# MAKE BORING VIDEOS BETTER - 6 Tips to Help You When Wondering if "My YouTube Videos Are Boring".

So your videos are getting boring. Well, guess what? I feel you. My videos are getting boring too. But today's video is gonna help you with that. What's up, everybody? My name is Tyson Hood, and like I said, today we're doing a video on how to make your videos less boring. So once again, as always, if you like what you hear, head on down, give me a thumbs up, hit the subscribe button and a little bell icon so you know when all my videos drop. And with that, as per usual, let's get started. So the first thing that I want to put on this list to help your videos be less boring are zoomies. Now, zoomies are essentially when you're shooting your video and you zoom in on your face,
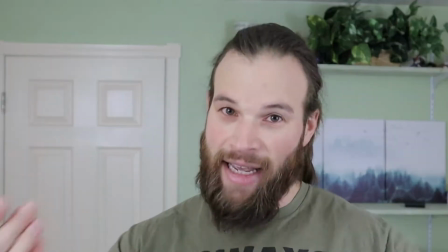or you are saying something important and you kick it in a notch. Now, zoomies go beyond just important things.
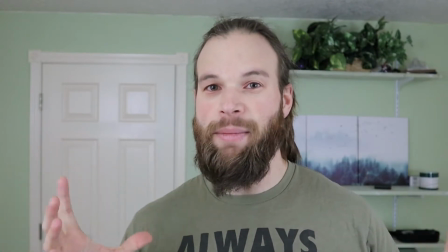I think there's something that really breaks up the scene, breaks up the background, and creates something more interesting to the eye. Why these are important is because the human attention span is like 8 or 12 seconds, something abysmal like that, something super short. And if you're just talking at the camera the whole time, not changing, then it gives people a really easy chance to, get ADD and click off your video. And obviously you don't want that. So the second thing I want to talk about may or may not actually be for this video, but I'm going to include it anyways, and that's your lighting. Now, my lighting is always the same. I've got these two big bright lights facing me and I'm, lit up. I like to do it because it creates high energy, but to be honest, it gets old and it gets boring just having the same lighting. Now, depending on what kind of mood you're trying to portray, maybe you want to have something else. But in my testing, I found a super easy fix for my video.
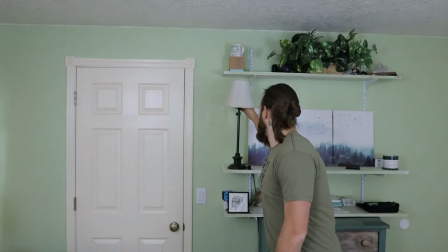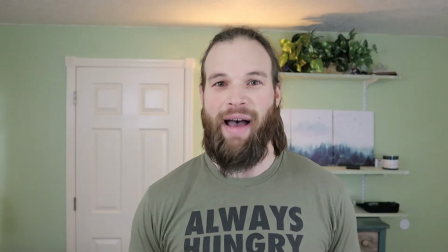Having that camera on, I feel like changes my whole scene. Another thing I can do is to turn off one of these lights.
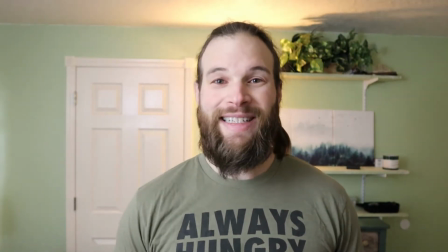With that, super intimate, super easy, super quick fix to make your video more interesting.
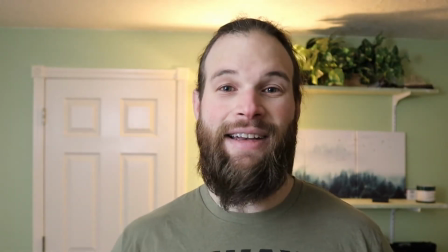Now, this lighting gives me kind of more of an intimate setting, and also I can turn my energy down a little bit while I talk to the camera.
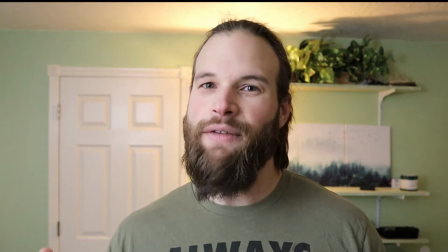Depending on what kind of content you're shooting, this may be an ideal kind of level of lighting for you, and it might make things more interesting for your viewers. So the third tip is actually going to take some work, and quite frankly, it's getting late. So I think what we're going to do is set an alarm bright and early and grind it out first thing in the morning.
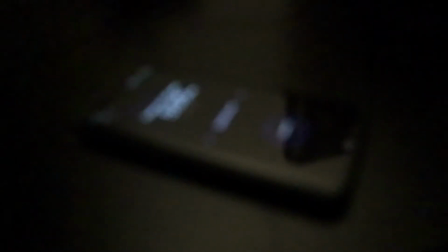It's 5:05 a.m.
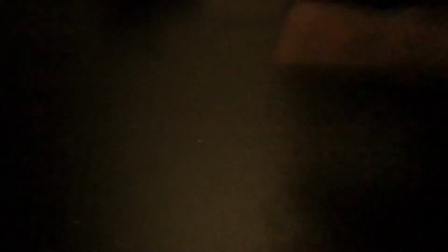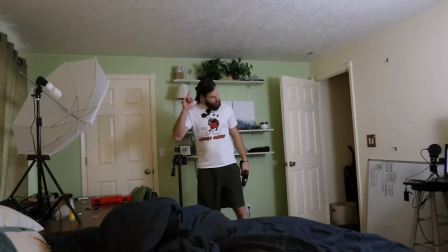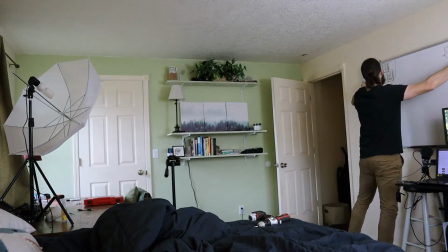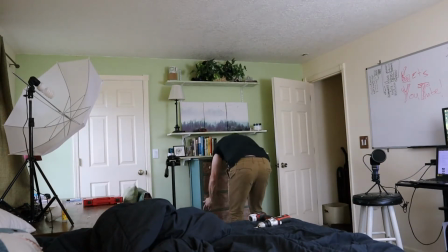Okay, so the third tip I'm going to give you is to switch the background. Now, if you've watched any of my videos, I've just kind of talked at you from one background and that was it. I didn't really change much. But you saw the work I did, and today I'm going to change my background a little bit. Now, I made a spot over here on this table. I put up my whiteboard. I did some things to kind of create a change of scenery. I still need to figure out the angle I want to do. Plus, I don't want to have to change the lighting every time I switch scenes, but those are all things I can figure out later. I think this will kind of help bring things up a little bit versus just talking in one spot in front of the camera.